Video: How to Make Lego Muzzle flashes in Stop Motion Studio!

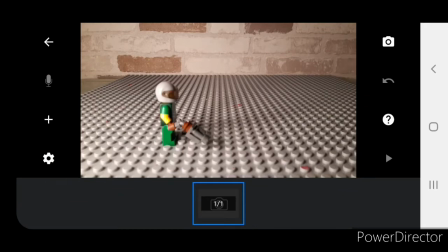Hi guys this is BrickNinjaProductions and today I'm doing a tutorial video which is going to be how to do Lego gun flash effects or muzzle flash effects on stop motion studio and this can apply to basically all stop motion not just Lego but I'm using Lego for this example.
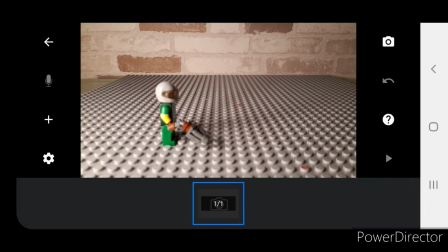I did a poll on this on my community tab of which animation tutorial you would like to see and you guys mostly voted for
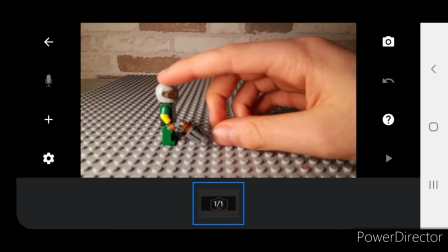the muzzle flash so that's what i'm doing now so here you can see i've got my doom slayer figure from my doom animation which should definitely check out if
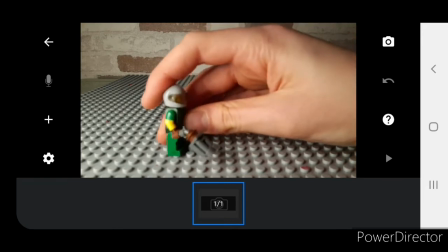you have a moment and obviously he needs a gun and this can just be whichever figure you're using in your animation
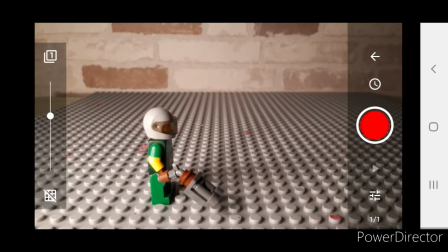i'm going to go into the camera and you're also going to need some blue tack for this
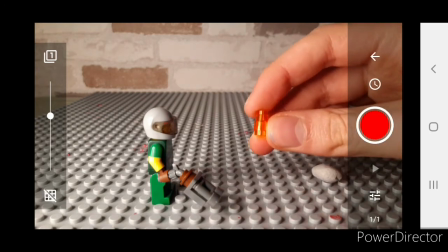as well as a piece to represent the flash probably an orange piece works best
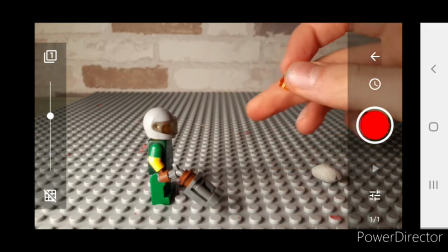i normally use this cone piece you can also use flame pieces because
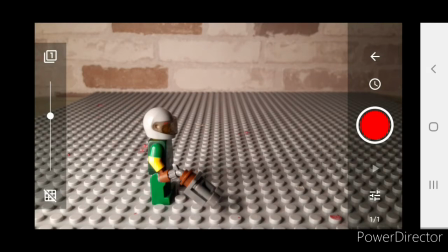it wouldn't look like a flame for the amount of time that they'll be on the screen for so I definitely recommend any transparent orange piece so let's start so we're just going to take a first picture with him resting the gun
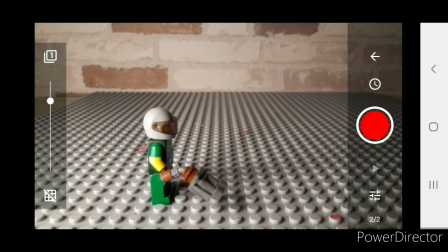I'm just going to have him slowly raise it I'll just turn my onion skin on so we can see the previous frame slightly that really
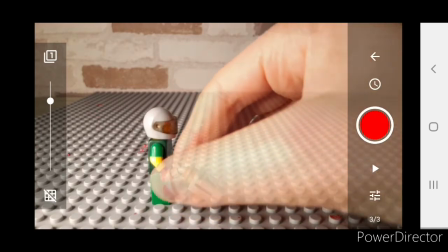helps so you're just gonna slowly raise the gun up
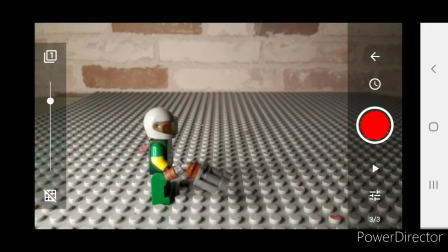just
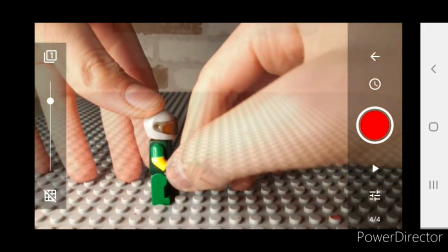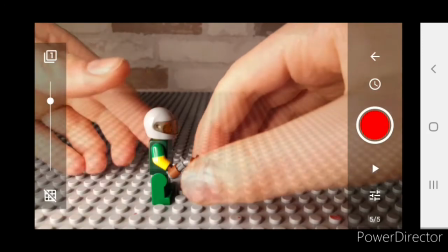a bit of time just to give it a more fluid movement more than anything I'm
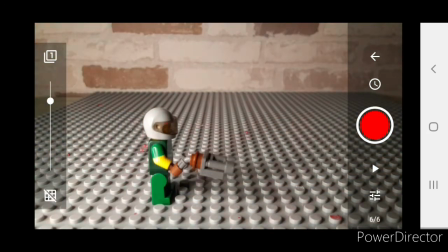shooting at 15 frames per second at the minute so you can apply this to whatever frame rate you are shooting at but I definitely recommend shooting over
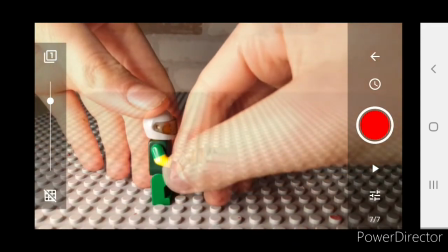10 because otherwise it looks a bit glitchy and slow because
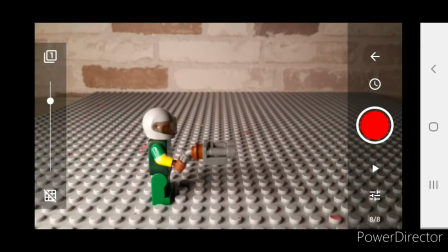if you look back at some of my first animations they were short like five frames per second and to be completely honest they look terrible now because I've definitely improved quite a lot since then so anyway now he's got the gun all the way up what we're going to want to do is
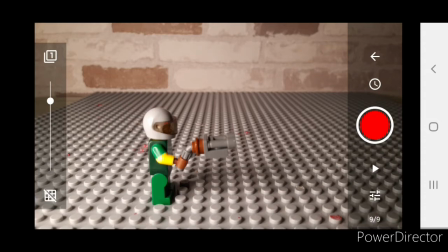to change the lighting slightly so I have a lighting system that can like be dimmed so as you can see it gets darker and lighter now if you're just using like a desk lamp for example
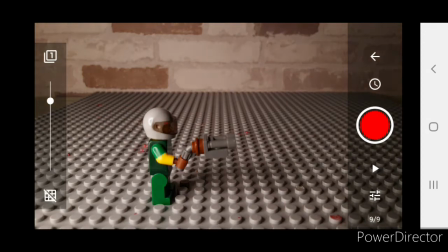you're just going to want to turn it off completely what i'm going to do with mine is dim it all the way down as much as possible and
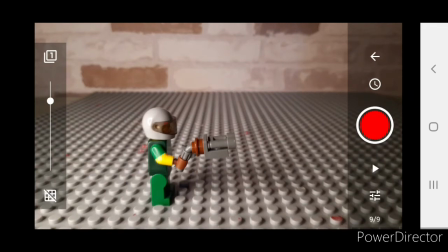then i'm just going to focus back onto the character and you can see it still looks quite light on there but now what i'm going
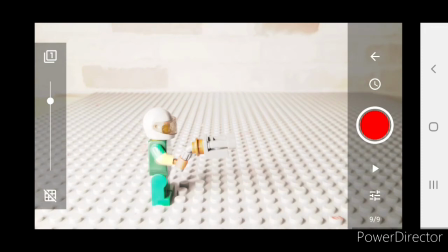to do is turn it back up if using a desk lamp you're just going to want to turn your desk lamp back on now so now you can see it's kind of out of focus and the shot is really bright so when once you've got this done maybe should have done this before because now you're not going to be able to see me
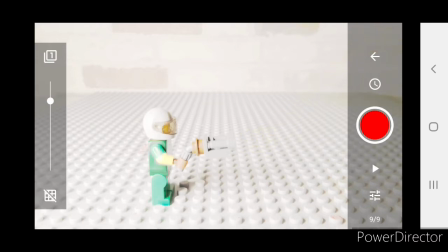i'm going to put the orange piece with some blue tack on the end of the gun to represent the flash and then you're going to take another picture obviously that's really bright and you can barely see
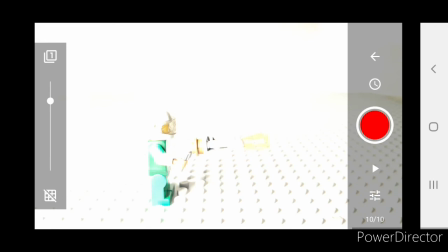it but since it's for one frame it's not going to be noticeable in the actual end animation and then what you're going to want to do is just focus your light again
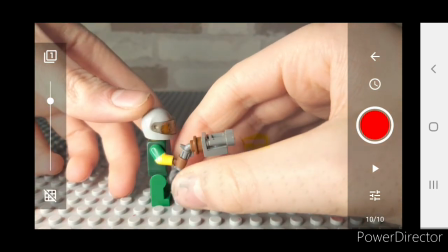and you're going to want a bit of recoil on the gun obviously because you want to make it look quite realistic
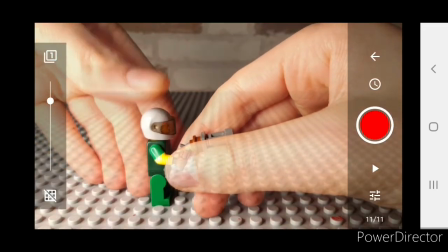so just move it up a little bit after that shot and then you can just move it up for a couple of frames afterwards just
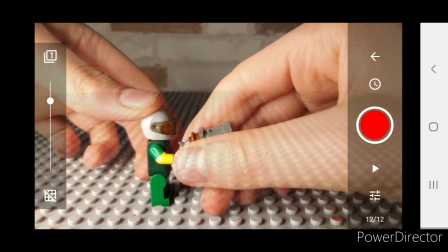to finish it off and